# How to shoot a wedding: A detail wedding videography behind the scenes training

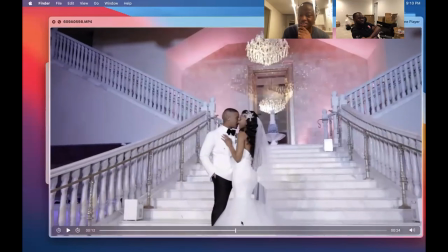now i'm like okay let's let's do the gimbal man let's really do the gimbal
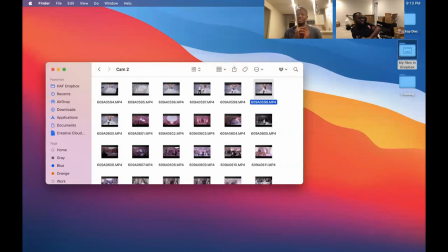so it's all push in shot it's always two three shots push in pull out parallax left parallax right that's it never want to just with a gimbal with candace you never just want to stand right unless you're inhaled
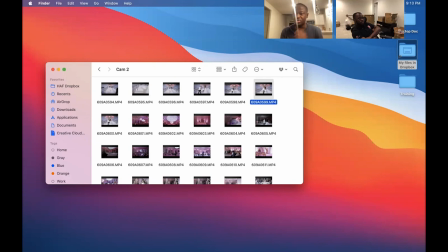yeah you just slight slight movements but you're always on push and push up okay reception
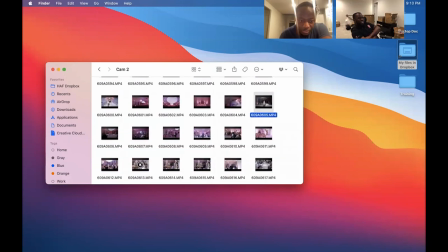what you did here you um you um what you did with your angle
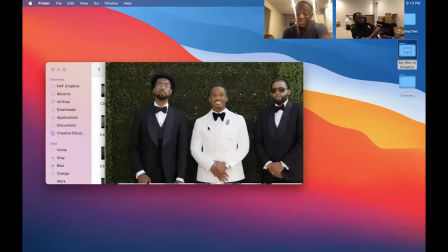By the way, your camera looks crazy nice, man. Oh, crap. No way.
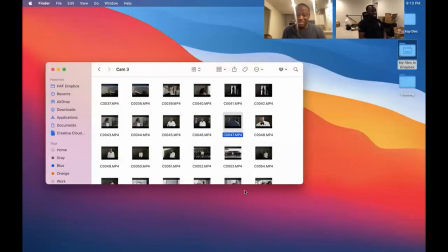I'm going to use this angle for that thing we did, the walk-off shot, because they're tall.
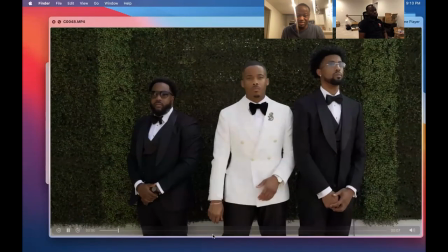They're tall, so it looks better.
Go.
So what you did here, I just want to adjust something.
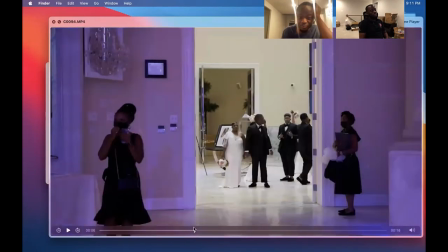You're going to be, I need you to be on this for the reception. Yeah. What you're going to do is just, you started off well.
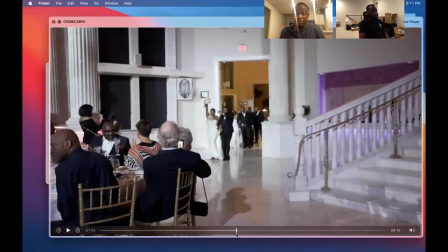Yeah. right they danced then you followed them sorry right here
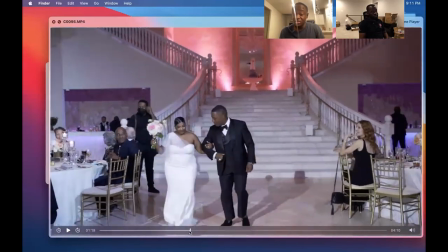you pan you follow them you're going to keep doing that why because the back is just for
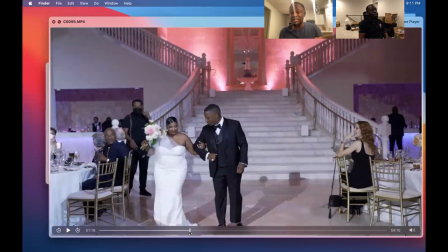backup oh okay yeah i thought i
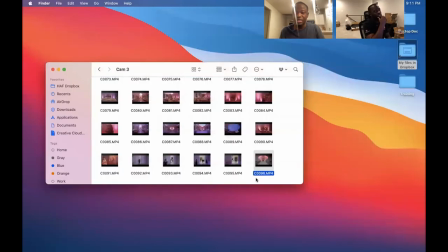was getting you at one point yeah but what you ended up doing is you at some point you just came and just um you stopped you know for for the gimbal shot you're going to follow all the way you're just you're capturing all the entrances no the photographer said something like oh let's
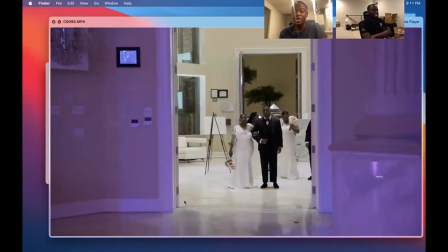stay over here i need to capture i need if sure we could be side by side maybe we
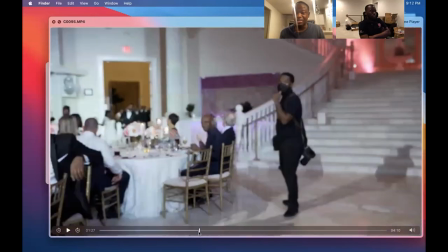could be side by side but i need to capture this shot i'm not like these are the shots i'm looking right right here boom boom boom i don't care
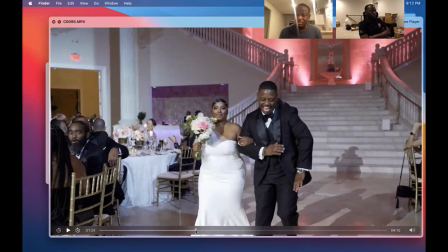about the 7200 that's boring especially with action and stuff but yeah that's it all right man